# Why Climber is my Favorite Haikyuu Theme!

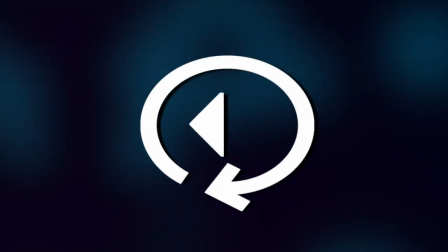[0:00]
Hello and welcome to Replay Value.
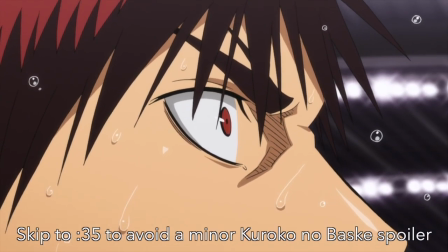[0:03]
So I've been watching Kuroko's Basketball because I've been craving the idea that once this pandemic is over I'll be able to actually play a sport with other humans again,
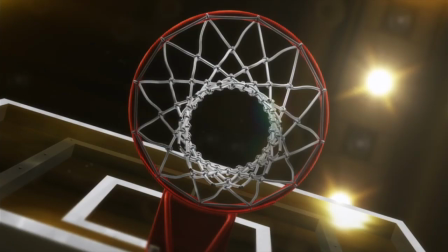[0:12]
and so I was going along wondering about how good the in-universe NBA must be if Japanese high schoolers are this skilled and noticed
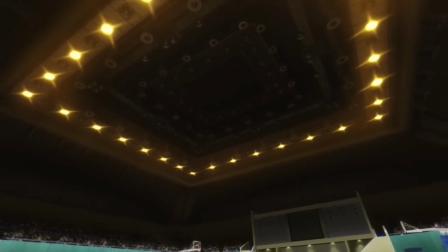[0:19]
that unsurprisingly the show follows a traditional story arc where the team has a crushing loss
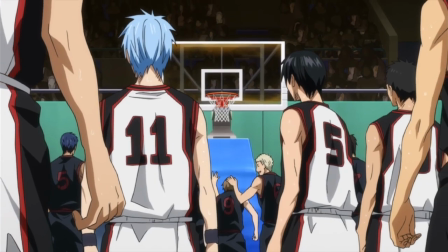[0:23]
about three quarters of the way through the first season to inspire conflict and change in the primary cast,
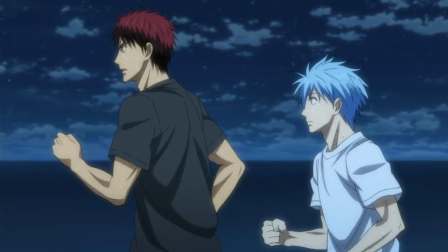[0:28]
such that they can grow as both people and players, but really just the last one in this case specifically.
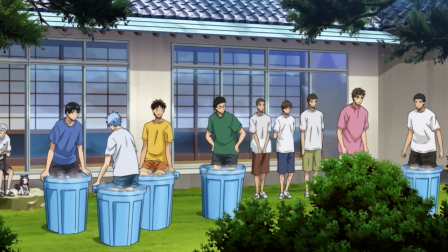[0:34]
I usually call this moment The Weight of Defeat, where our characters resolve to improve and try again with a clear opponent to show how much they've grown.
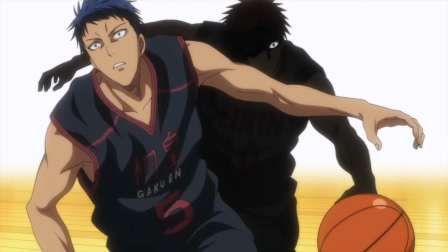[0:42]
It's a super useful narrative tool and I couldn't help but think of my personal favorite handling of the weight of defeat in the realm of sports anime, also made by Production IG, Haikyus.
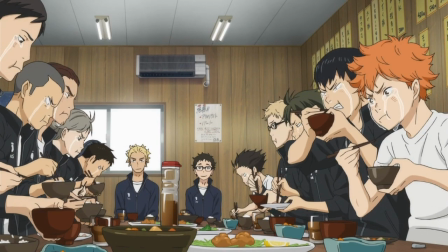[0:51]
Which if you've been on this channel before for my Haikyuu content is probably no surprise.
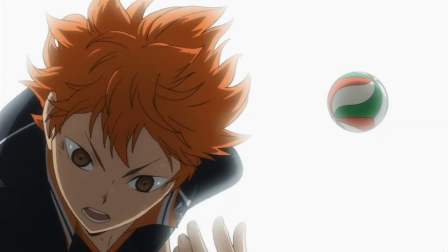[0:56]
One of my oldest videos is talking about the block at the end of the first season, which I need to remake for a whole host of reasons,
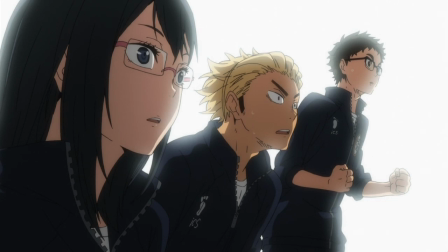[1:03]
but I'm waiting for a certain moment in the manga to be adapted before I go about doing so.
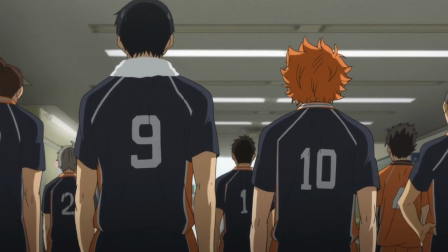[1:09]
Haikyuu's weight of defeat is not just a simple tournament exit, it is the designing principle that informs most of the second season from the skills that the players need to acquire,
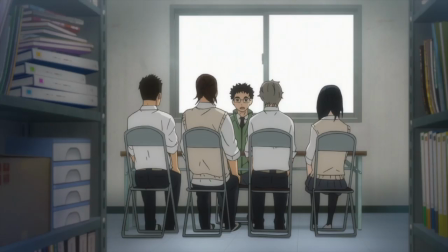[1:18]
heightens the thematic rival in Oikawa and Seijo, raises the stakes regarding the seniors who only have the last season to perform,
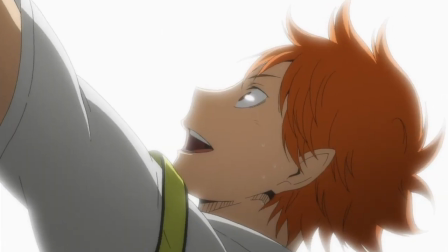[1:25]
and inadvertently creates a lot of the internal conflict the team undergoes from Hinata's ace ambitions, Suki and Yamaguchi's relationship and roles,
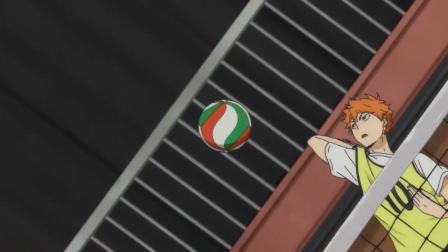[1:33]
and of course the fight that leads to the new freak quick.
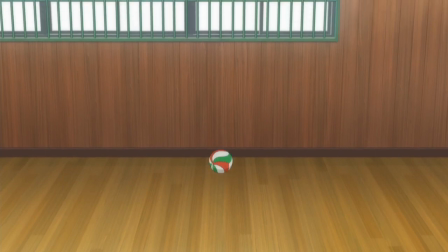[1:36]
In other words, it's arguably the most important thing that happens in the entire storyline, and that is why Climber is my favorite Haikyuu theme.
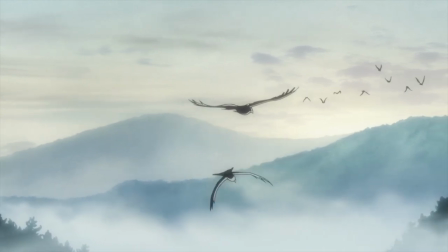[1:45]
Because it not only captures the weight of defeat's sadness, but also the triumph that follows,
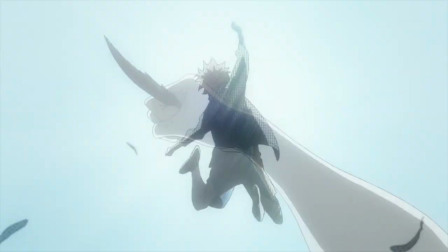[1:50]
in addition to having an incredible song and plenty of symbolism and thematic meaning to
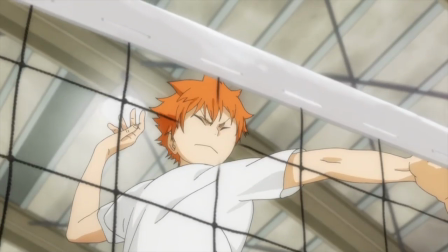[1:54]
accentuate its tonal cohesion to those aspects of Haikyuu I find so intriguing.
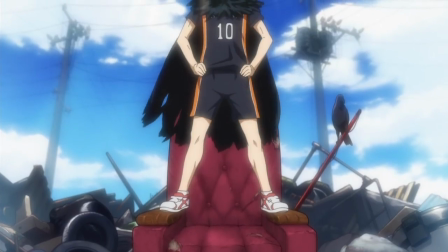[1:59]
Obviously, a big part of why I enjoy this ED is because of the song.
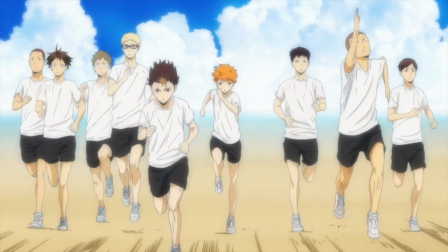[2:04]
Climber by Galileo Galilei is able to balance the exciting rock instrumentation that you find in a lot of the opening themes,
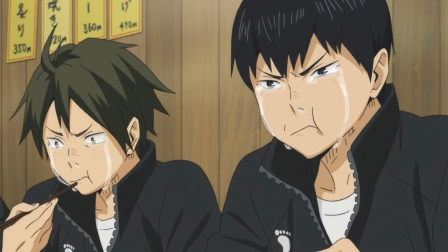[2:11]
with a contemplative and soothing vocal track that at times feels like it'd be perfect with a melancholic piano melody.
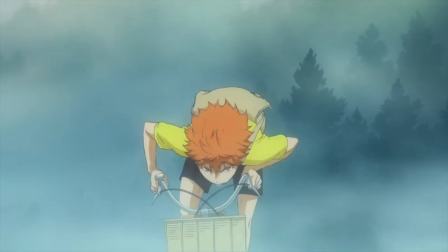[2:18]
That dichotomy isn't lost in the visuals either, there are plenty of cool color palettes here and it makes the climax of the song where the vocals and
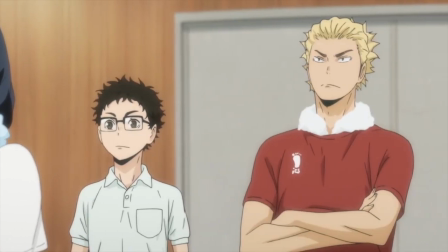[2:25]
instrumentation unify in their tone affirming for the positive vibe of the ending.
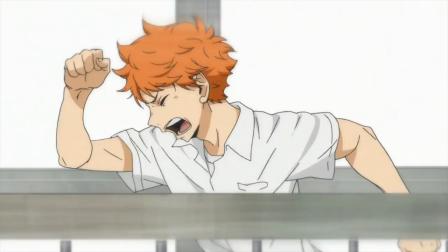[2:30]
But it's a journey to that point, one that starts with callbacks to the weight of defeat,
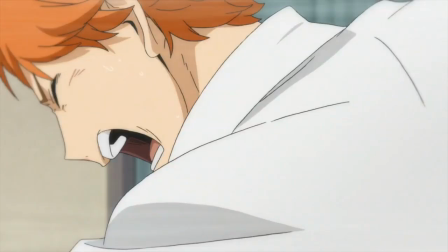[2:35]
literally the moments from the first season where Hinata and Kageyama expressed their frustration in the gymnasium.
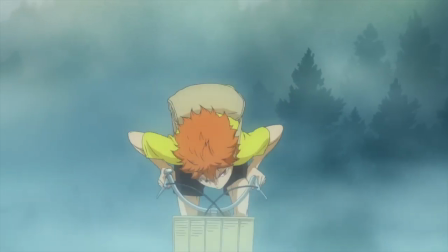[2:41]
But the images that sandwich those shots are Hinata biking, Kageyama practicing,
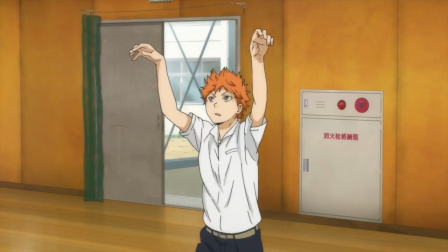[2:45]
and the two of them running, which shows how they have taken this defeat and and are using it as motivation to improve.
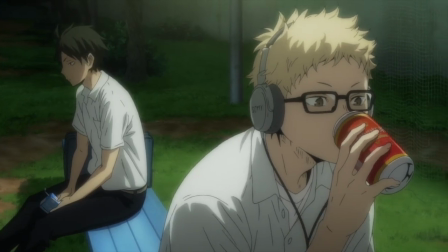[2:51]
You can also see a similar vibe in Yamaguchi, notably looking disappointed by Suki's usual solemn self.
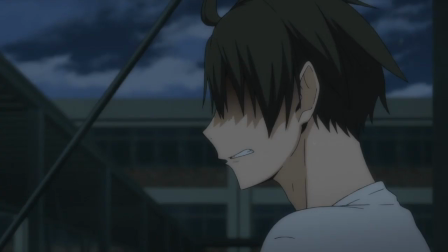[2:57]
His desire to have playing time and get better at the sport is contrasted with his best friend's ambivalence to that, which is a big part of this core's arc.
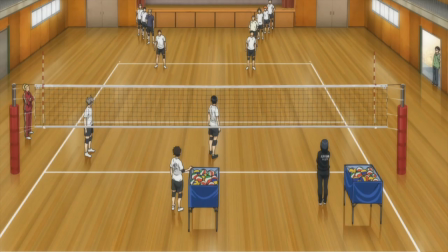[3:06]
One of the other core elements of the CD is the idea that this growth is not solely based around these two individuals,
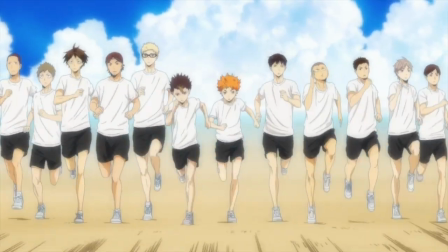[3:12]
it's a team effort, and that's best represented by everyone running together. In fact, most of the characters are added to the group in their cohorts.
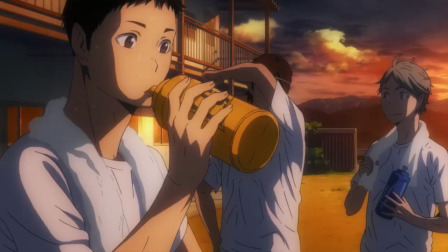[3:20]
Suki and Yamaguchi as a duo, the second and third years, the opening shot where the team is retaking the court,
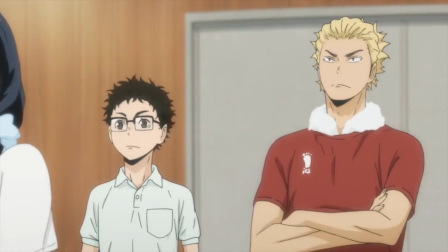[3:26]
the entire support staff cheering on what appears to be a practice match, and of course with the crows flying above the mountains.
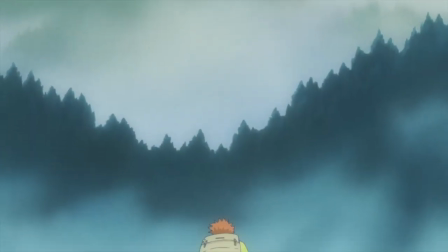[3:32]
That mountainous imagery is present beyond more than just this moment with the pan down to Hinata biking the hills between his home and the school, the ending image which we'll get to in a moment,
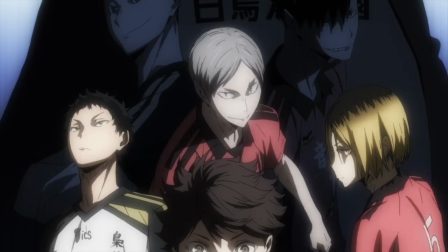[3:41]
and the shot of the big opponents and rivals, friendly or otherwise.
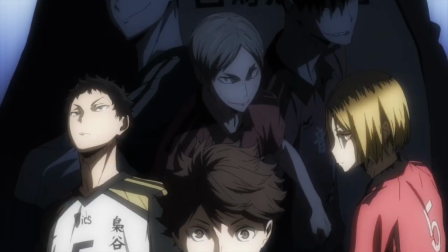[3:44]
This might not seem like a mountain at first, but the pan up certainly ties into that ascendant structure of failing and then achieving.
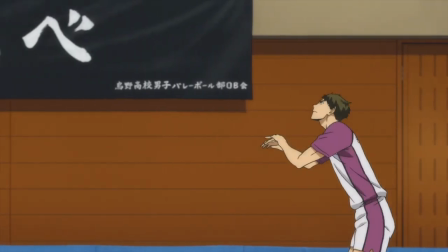[3:51]
Given that it builds to a shadowy Ushijima from the base of Oikawa,
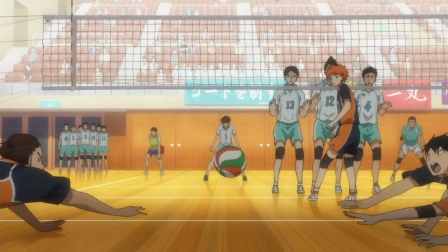[3:55]
the opponent who toppled them and who they'll have to overcome to even have a shot at Ushijima along with a bunch of other opponents from the training camp arc who are also rivals to defeat,
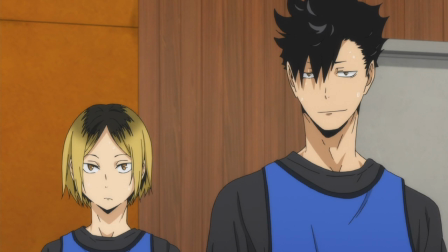[4:04]
especially Nekoma, ties into that aspect of the theme. time,
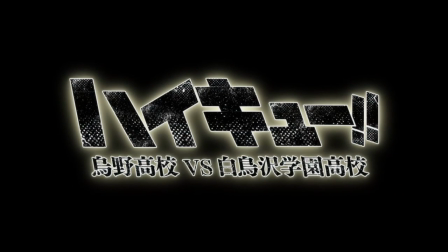[4:08]
even without the tie-in to the mountain imagery in my favorite Haikyuu opening where
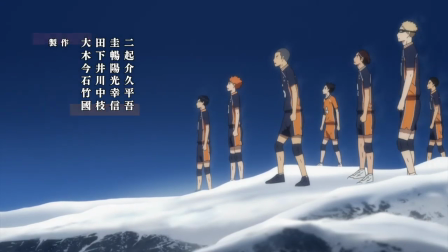[4:19]
a snowy mountaintop across from a mountain already scaled by Kura Asano transforms into
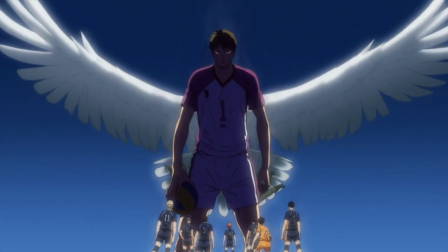[4:25]
Shiratorizawa's Eagle and Ushijima specifically. That thematic unification is sweet and while not present in this ED from the outset of its airing,
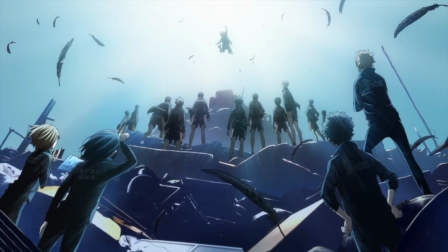[4:33]
elevated it for me upon my first ever viewing of the third season, since the mountain climbing imagery had been so saturated in this ED and helped to elevate the fifth OP.
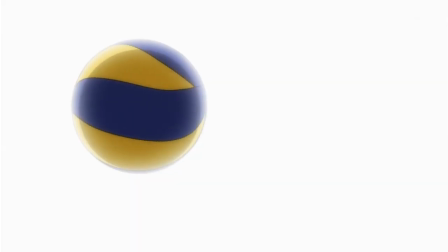[4:42]
It's also a reminder of what exactly the achievement that the team is striving for looks like in this ED.
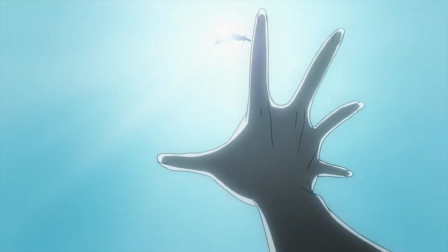[4:47]
There'll be yet another mountain to climb beyond that. Which brings us to the final section of the ED and there's a lot of obvious imagery here,
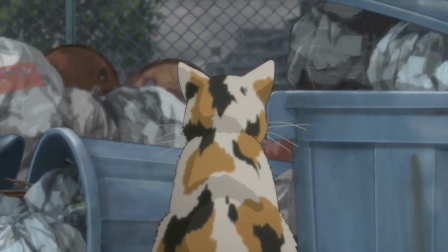[4:55]
the Junkyard being not only relevant because of the team's animal being the crows and the Battle of the Junkyard as the literal embodiment of their rivalry with Nekoma,
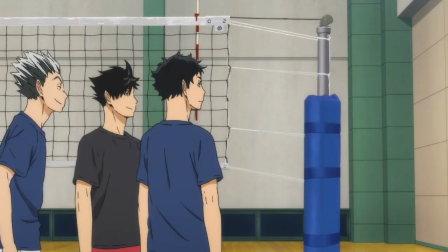[5:02]
that connection being the reason they get to go to the training camp that comprises most of this core, and serving as a mountain to climb,
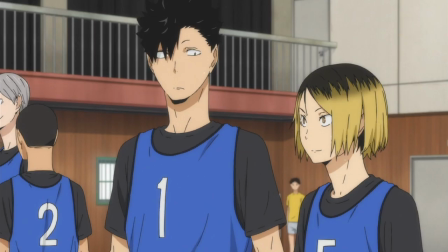[5:09]
both an immediate one in Nekoma at the training camp but also in a future real match as Hinata and Kenma agree to.
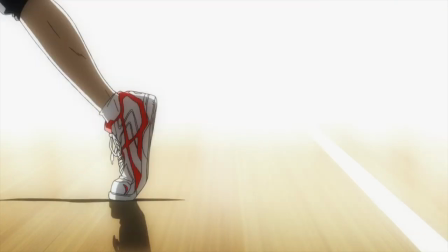[5:15]
There's the aspect of Hinata leading the team, he's the first one on the court, these are his shoes in the first shot,
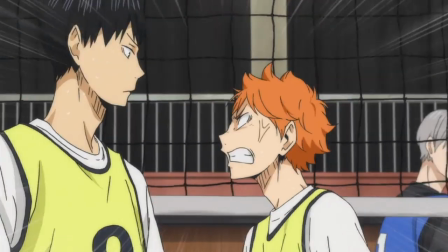[5:20]
he breaks from the pack and leaps, Hinata is our protagonist and he's also always pushing himself and by extension the team forward,
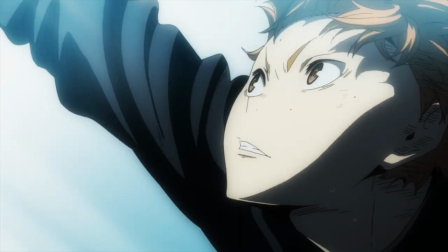[5:27]
and in that way serves as something of a pseudo north star for the team to guide themselves.
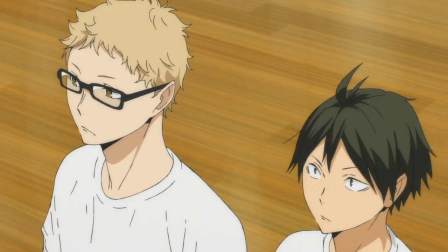[5:32]
He is after all the one they all look to as he becomes brighter and brighter approaching the sun, in the show they talk about how they've put too much weight on the freak duo's shoulders and need to improve themselves.
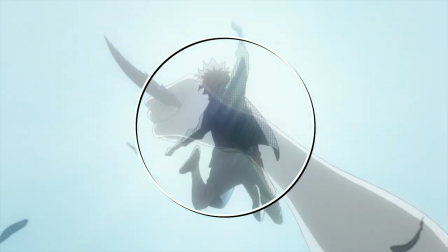[5:41]
The embodiment of victory as the crow's feather, the great continuity of motion from that to the final shot with its awesome visual composition,
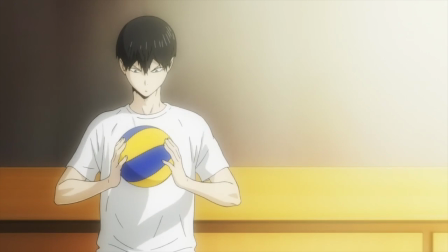[5:48]
this ED goes the full spectrum from crushing defeat to achievement so fluidly,
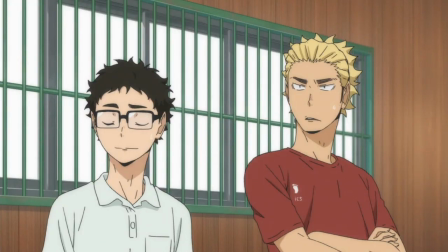[5:53]
and puts a sharp focus on expressing that it's the entire team's hard work that is a significant portion of that transition from failure to winning.
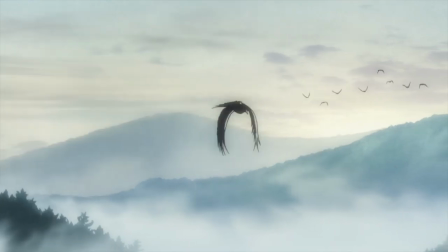[6:00]
The last bit I want to mention are the 10 crows at the beginning, because 10 is an important number in Haikyuu,
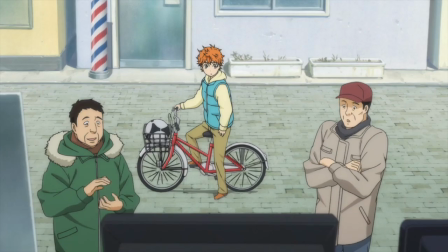[6:05]
it's the little giant's number, Hinata's, and it's also the number of players at the start of the series prior to Asahi and Noya's return to the squad.
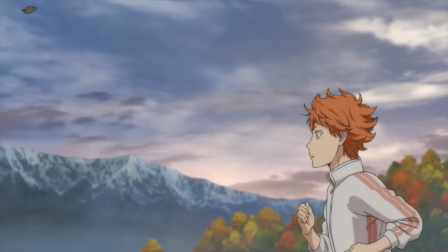[6:12]
But frankly that seems like a bit of a stretch and it's probably just 10 because of that legacy element uniting Hinata and the little giant.
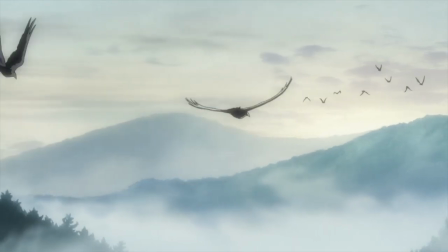[6:20]
I'd make the case that these two crows in the foreground are Kageyama and Hinata for that reason, and also because they're the main characters,
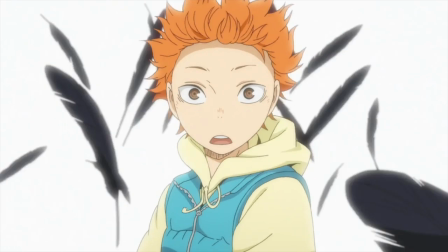[6:27]
and it's cool that it's present here because that's Hinata's initial motivation for joining Karasuno and to play volleyball,
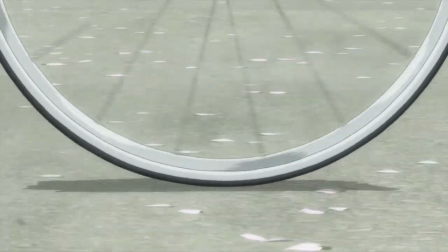[6:33]
and it's also why he has to bike to Karasuno High over these hills every day, so there's a cool unification there as well.
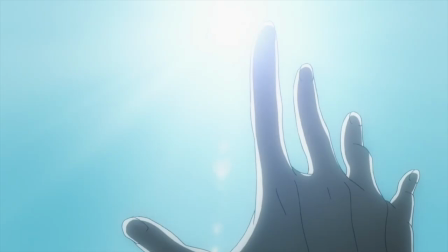[6:39]
And that's about everything I have to say about Climber, my favorite theme from Haikyuu,
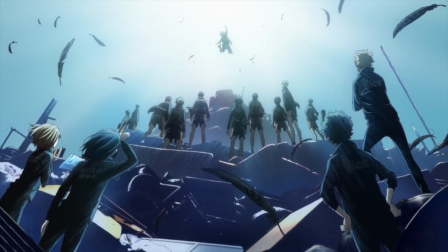[6:44]
at least to this point, because God knows Production IG could always knock my socks off with the second core of the fourth season,
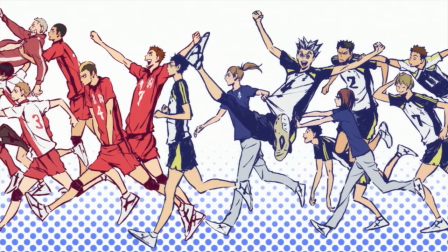[6:50]
especially since, well, we'll get there when we get there. And until then, thanks for watching.